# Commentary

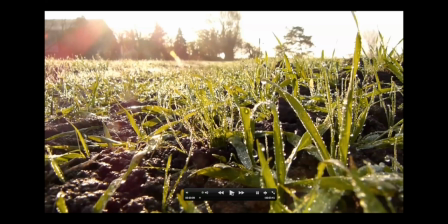Indie artists use a lot of nature imagery in their videos, and we use this in our videos mise-en-scene. Nature was also another element of the music video that our target audience expected.
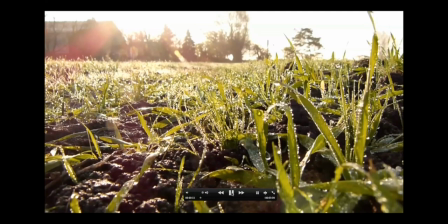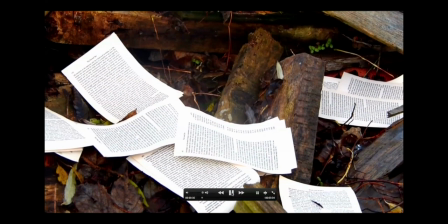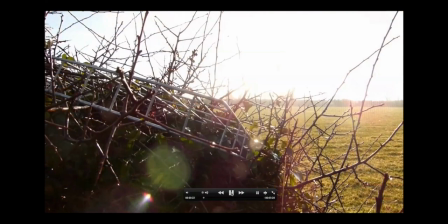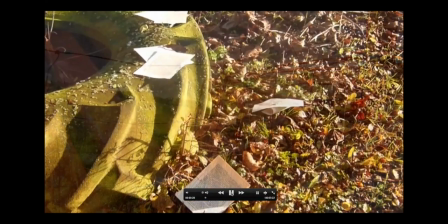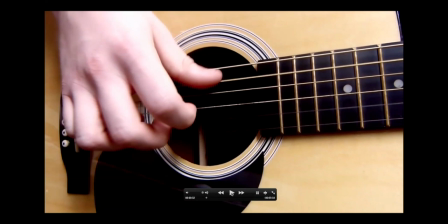A very common convention of music videos is the use of a guitar in the video. We use this convention as this is a clear and easy way to show the audience that what they are watching is a music video. It also came up in our target audience research that our audience expected to see guitar shots, so we made sure our video met their expectations.
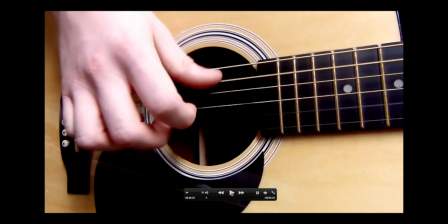The use of this convention also works in applying Andrew Goodwin's theory on genre characteristics, as guitars are very common in the indie genre.
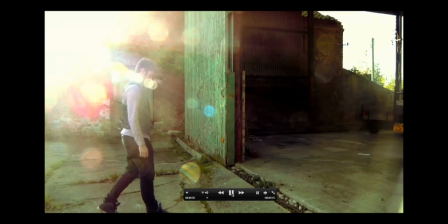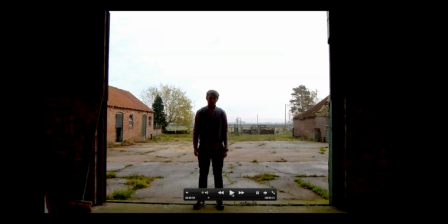We found in some early research that there was an indie convention of using heavy contrast in the form of low-key lighting and playing around with shadows and silhouettes. We used some of this in the band, but also developed this idea of contrast into our mise-en-scene. For example, early on we have the dirty metal grate juxtaposed against the sunny countryside.
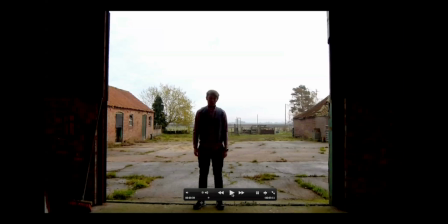I think this works well to give an idea of the emotional turmoil our singer is in, caught between two ideas, the memory of his love and moving on with his life. This also works well to give our video elements of Levi Strauss's binary opposition.
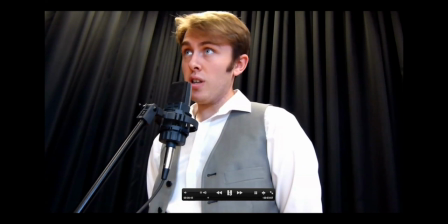You're so right.
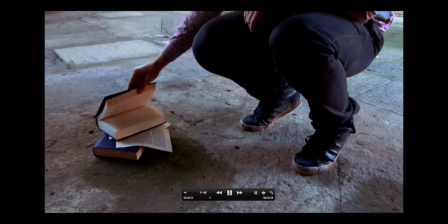Dissolves the night.
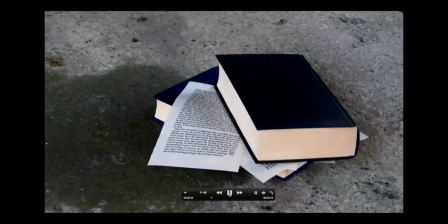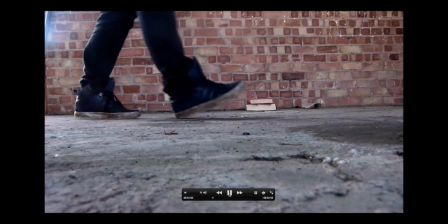Your legacy,
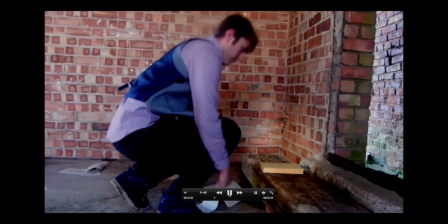well, it shines on inside the people that you meet.
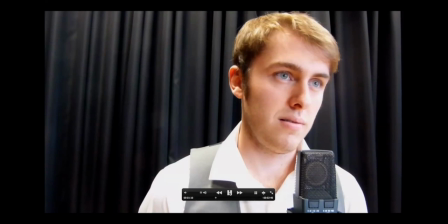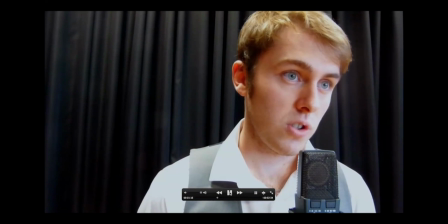Did you know that when you drive me home?
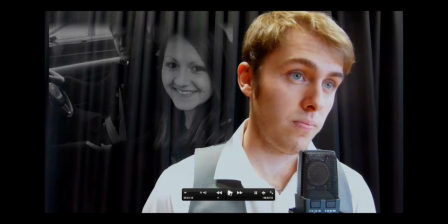Another convention we developed was the use of dissolving and superimposing as an editing technique. These techniques we found in the easy listening genre, with Seawolf's Old Friend being a particular influence, but we decided to use them more heavily than is conventional. I think this was necessary to match the slow tempo of our song and set the tone, especially at the beginning,
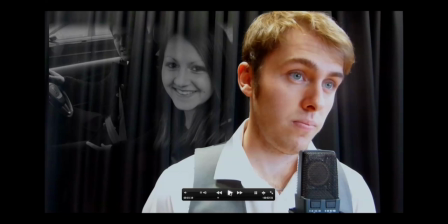with things being a bit hazy for our singer, being caught up in the memory of his girlfriend and not being able to fully engage with real life.
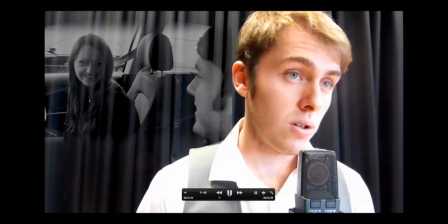So no one was alone.
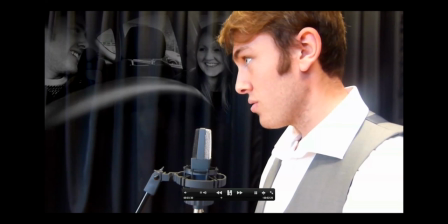Did you know that when you drive me home?
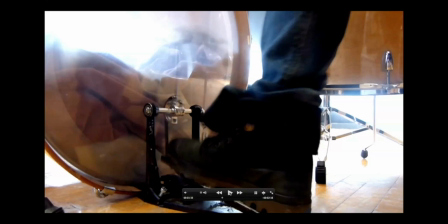We didn't show a lot of the band in our performative shots as we wanted to keep the video based on as much of the story as possible, which breaks the convention of having a lot of performative shots. But we do have most of our performative shots on our singer, which makes him out to be the star image.
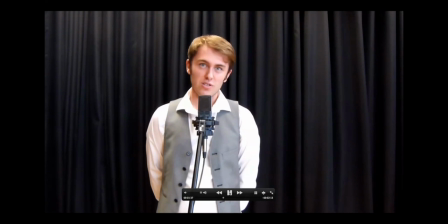Did you know that we take turns so no one was alone?
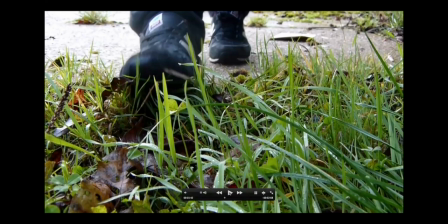Another convention of the indie music genre is showing a journey. Our video shows Benjamin Rose travelling from the barn through to a wooded area in which he wanders around. This is to show him going through both a physical journey and an emotional journey. This idea was inspired by my similar point research, as Ben Howard goes through a similar physical and emotional journey in Keep Your Head Up.